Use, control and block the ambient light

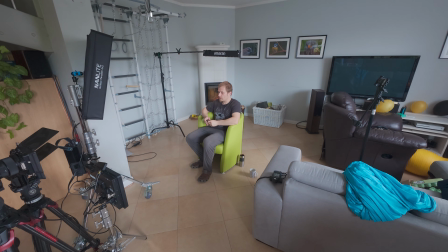249s
I'm not sure I would be able to position the light as I want, but maybe I would move it farther to,
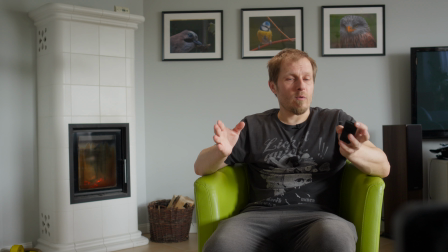257s
probably I will move it farther to my right, because at the moment it seems it would just be straight on, so I have to move it to my right side, and I guess that's it.
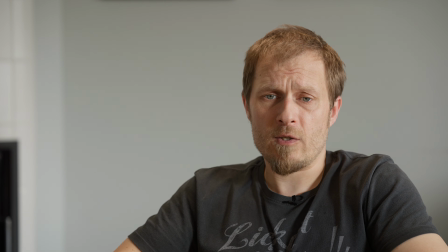270s
So this is the basic shot, and what is actually the exposure? It looks kinda okayish on the
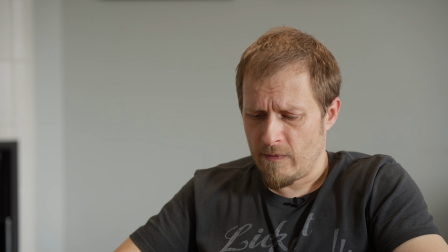279s
parade, although I think I'm a bit overexposed here because this is closer to the window, although like the difference is very small. I removed the filter set, but for some reason it came back. So let's see what is
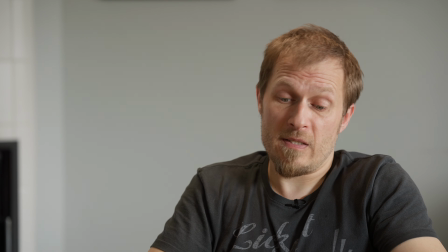297s
the exposure of my face on the bright side, and it's f4.8, so in theory it is kind of okayish.
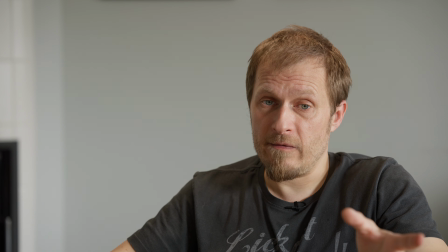306s
If I use the ND filter one stop, then it will be
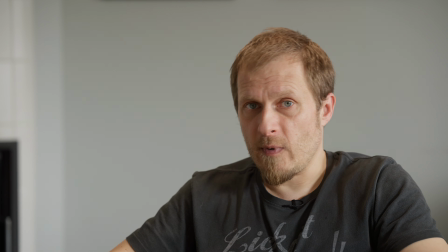313s
f2.8.8, which is still okay, but it's more on the shadowy side. So I should actually not talk to the camera, because then shadow side would be facing the camera.
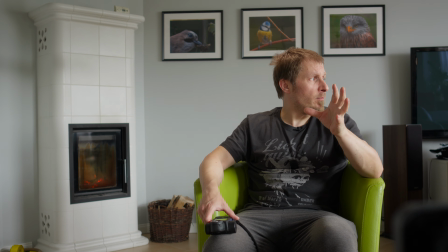323s
I mean, the shot is kind of weird because I have not much room here.
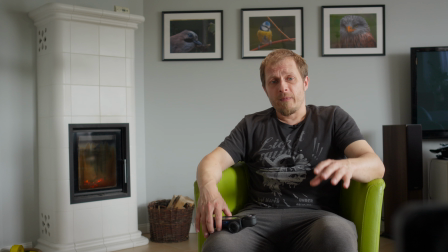330s
I guess I have to put some wood there.
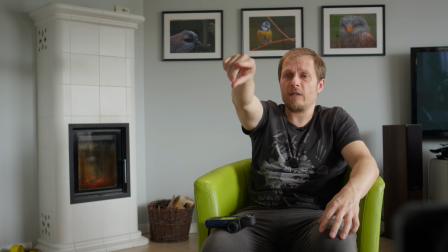334s
So that's why I would pretend I have an interviewer there, and I have to remember this because I tend to look into the cameras.
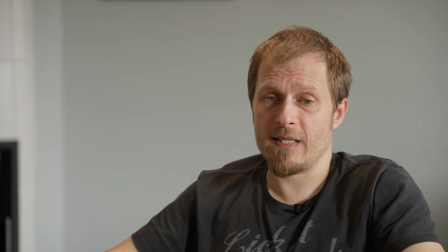342s
So at the moment, the exposure is kind of okay, but it's nothing fancy.
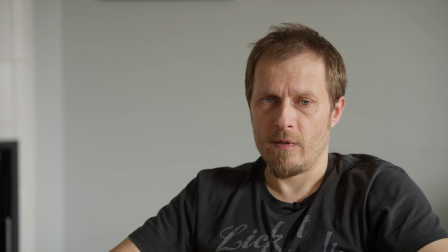348s
And of course, I have this light above me, which is not set correctly. It might be too, maybe. The problem is that I got kind of long hair, so this creates shadow on my face. So let's see.
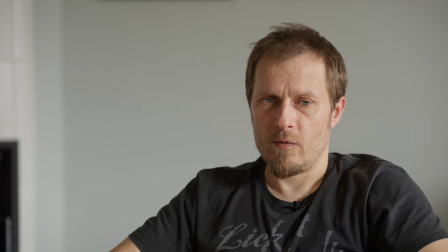365s
First of all, this is without the hair light, which I should actually start with, and this is with the hair light,
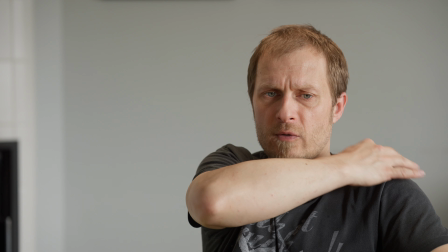372s
which is better, but I think it should be pushed a bit to the side. And of course, the hair light is not only about hair, but also about the shoulders. So this is also kind of the rim / shoulder light.
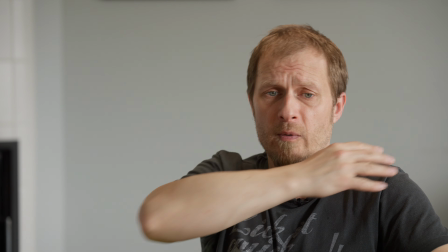389s
So not much of the change here because it's bright from the window, but most of the change is on the shadow side,
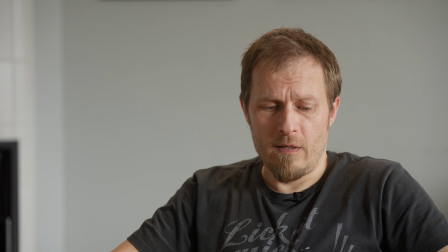397s
and actually it brings, actually I'm popping out a bit with this hair light, although maybe it is too much the front, maybe not, I don't know.
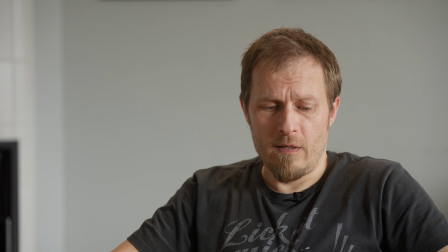409s
Anyway, I will try to push it a bit back and not have it in the frame, which might be challenging. I think it is better, although the problem is that since I have kind of long hair now,
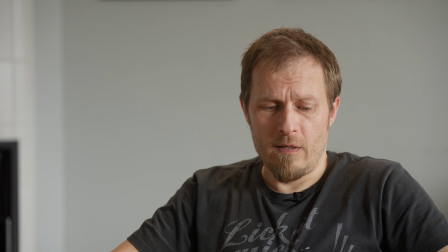425s
I have a shadow on my face, but I don't have any artificial key yet. So I guess I have to pump the intensity of this light, and this might be problematic because now I'm at 50%.
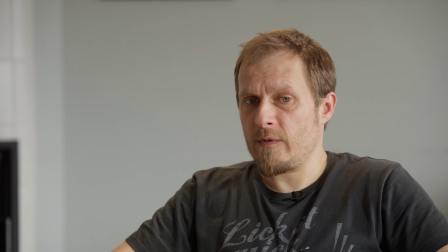447s
So if I use ND filters, this might be not strong enough,
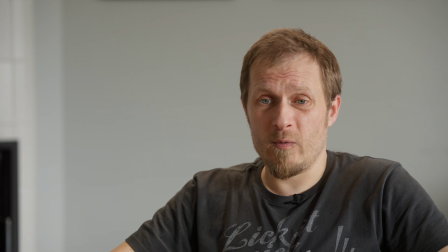453s
but what you can do, I have a different headlight also, but I will try to use this one. Maybe it would be enough up to 2 stops of ND, more probably not.
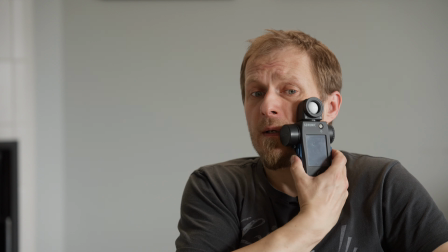465s
So once again,
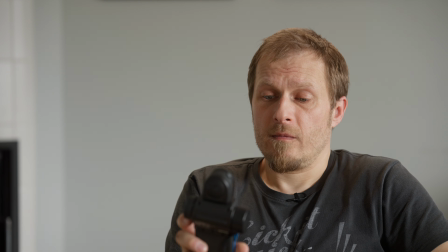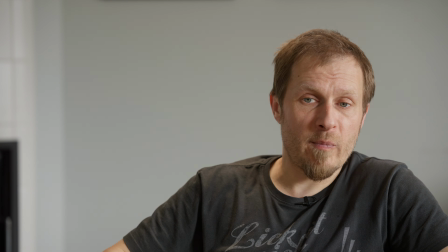473s
f4.7, which is like the verge of the proper exposure, and judging from the
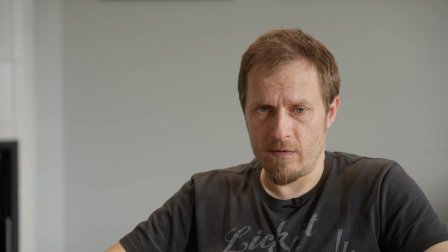482s
parade, it's a bit too overexposed, but other than that, it is, I think, quite okay, quite okayish.